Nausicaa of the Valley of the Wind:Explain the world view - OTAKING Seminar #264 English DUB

So this was the first cut in the opening sequence, which shows the title. Okay.
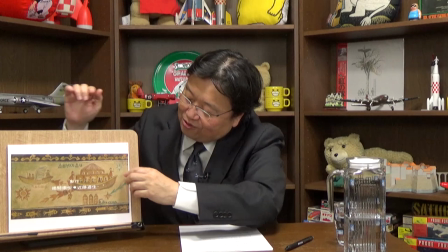(16:38)
Next, the opening sequence with this melody. shows something of development of mankind.
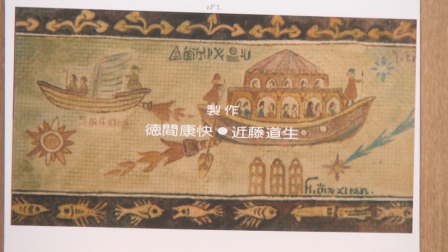(16:47)
In the storyboard, this picture comes with a footnote saying, mankind, once prospered, built magnificent cities reaching the sky and used miraculous techniques to produce flying ships to travel among the stars.
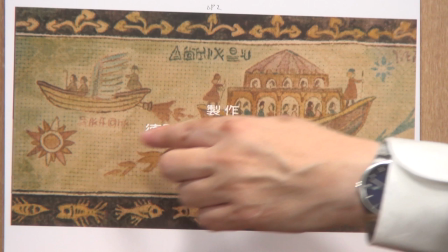(17:00)
These ships are flying above the sun and above the shooting star.
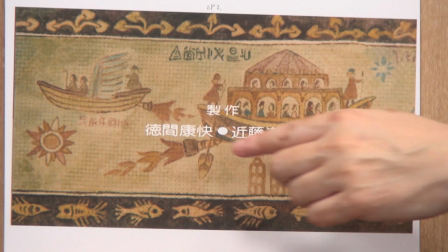(17:04)
So they are not merely flying ships, but they are ships that fly in outer space to travel among the stars.
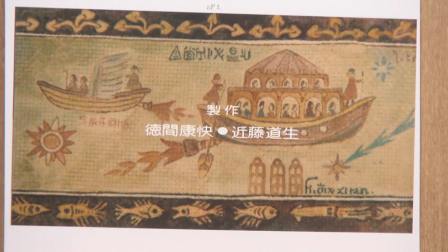(17:11)
More than one picture representing the stars are drawn to indicate that they were able to travel between different solar systems.
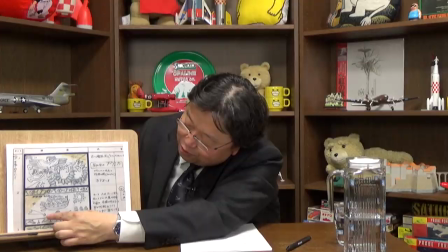(17:19)
I think it's easier to understand in the storyboard, or maybe not.
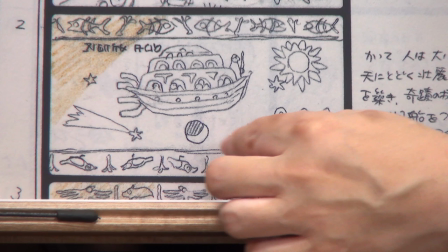(17:26)
In the storyboard, it has a shooting star, and this is the moon,
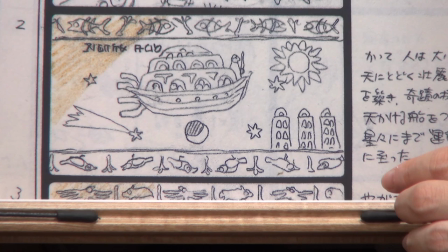(17:31)
eclipse moon, stars, and the sun to emphasize more that the ship is in outer space.
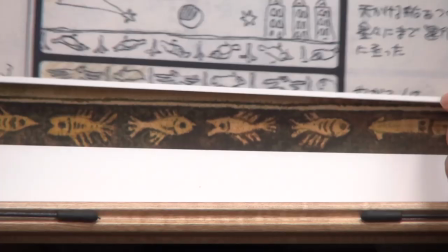(17:37)
Actually, the image imparts traveling to other solar systems rather than other planets.
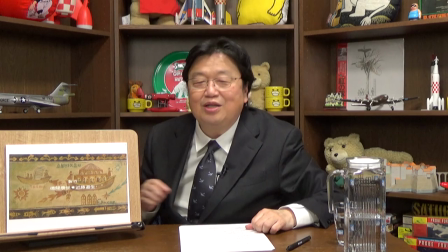(17:43)
These buildings drawn in this part are described as reaching the sky in the storyboard.
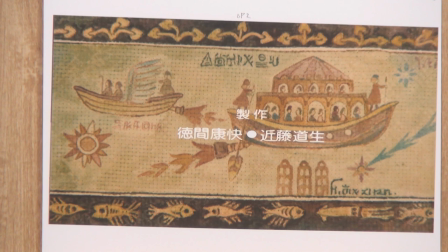(17:51)
So, you should actually imagine them as buildings several thousand meters tall.
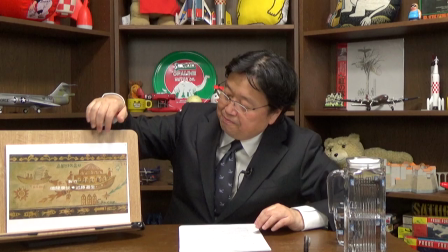(17:58)
We would vaguely imagine them as modern skyscrapers, but this is depicted as an apocalyptic world 800 years from our time.
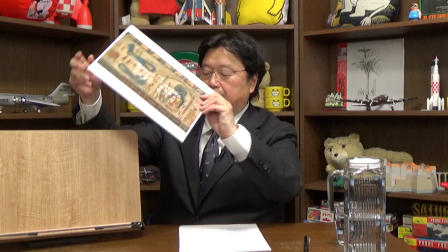(18:07)
In this flourishing world, the giant warriors are created.
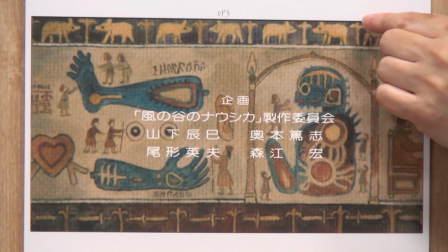(18:13)
So we move on to the pre-credit in the opening sequence. You have to pay attention to these margin parts.
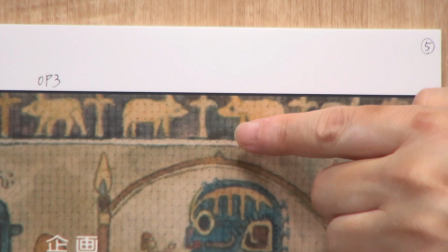(18:21)
These are pigs, a symbol of prosperity. This kind of symbol represents flourishment.
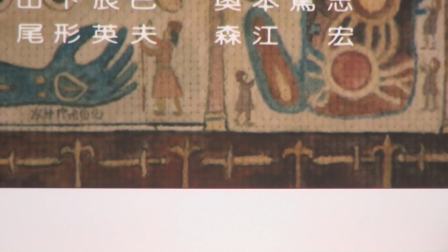(18:27)
In the time of prosperity, people resort to gluttony and endless fights.
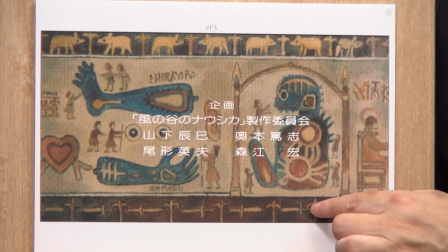(18:31)
Swords are drawn in the lower margin. so these two symbols represent gluttony and endless fights respectively.
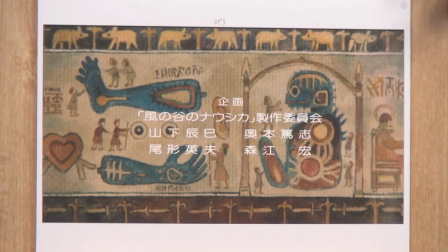(18:39)
That was the time when the giant warriors were created. This picture well depicts the grotesqueness of people making man-shaped objects. This tapestry is followed by the image of the Armageddon finally breaking out.
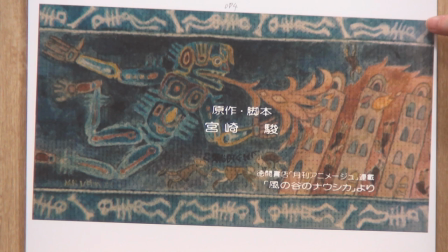(18:56)
Like this. You can see that the margins no longer have pigs of prosperity or swords.
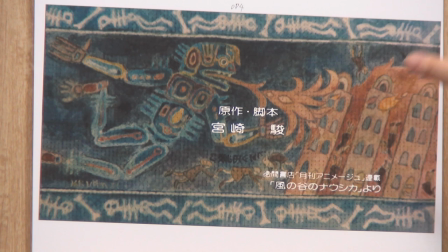(19:03)
Instead, they are now filled with graphic images of skeletons buried in the ground, so all hell breaks loose. You can see the giant warrior spitting fire and people falling from buildings. These buildings are also actually several thousand meters high, like those we already saw. They are all burned down, and the world is collapsing.
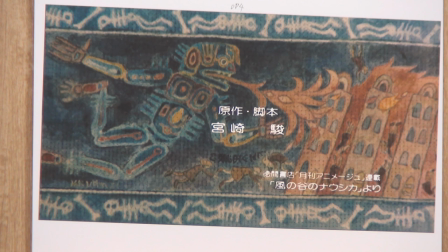(19:25)
This leia of the giant warrior resembles Hokusai's print of a giant skeleton titled Gasha Dokuro, but facing the opposite direction. I also feel a slight essence of South American paintings from this layout. This margin, which here insinuates an enormous number of deaths, is quite interesting.
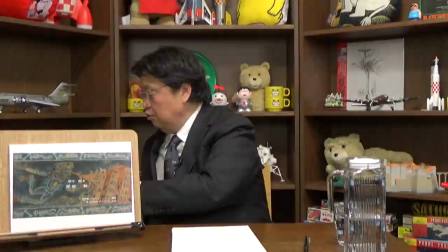(19:44)
And… The subsequent scene shows… Here it is.
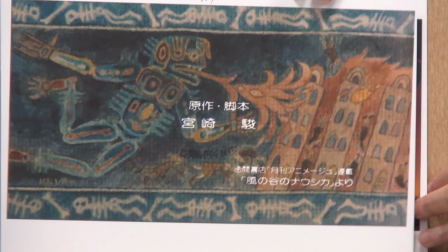(19:52)
It shows the actual giant warriors. This is one good way of transitioning between the scenes.
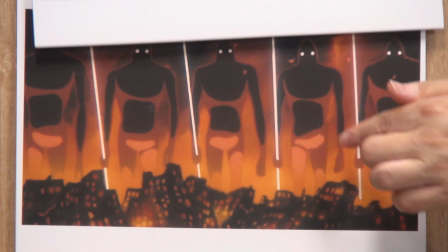(19:59)
I mean, it will be a bumpy transition if just you jump directly to the animation part from the tapestry.
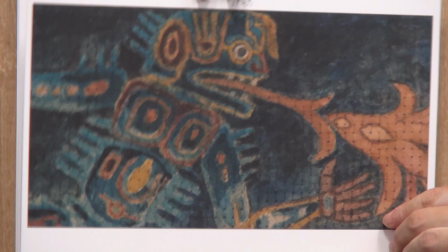(20:06)
So what Miyazaki did was he slid in a partially enlarged view after the tapestry image.
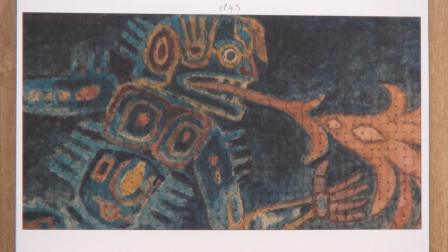(20:14)
This transition between cuts is an extremely instinctive sense of virtuosity. I can't imagine someone other than Miyazaki pulling off such a trick.
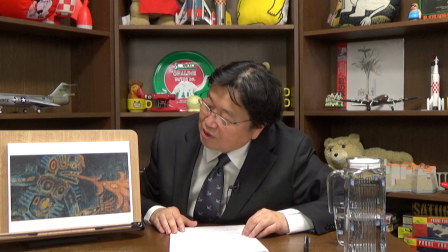(20:24)
When this scene comes along, Anno in the audio commentary says, this opening sequence is so well made.
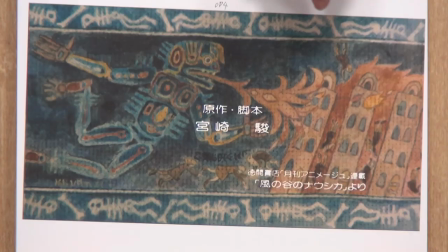(20:31)
He is praising the virtuosity in this transition between cuts.
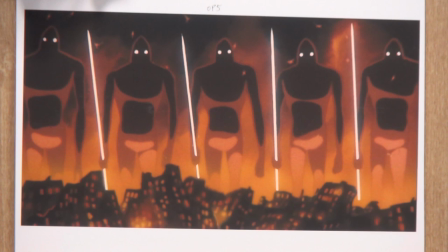(20:35)
This scene is briefly succeeded by the enlarged view of the creature's head, and then the actual moving giant warriors appear.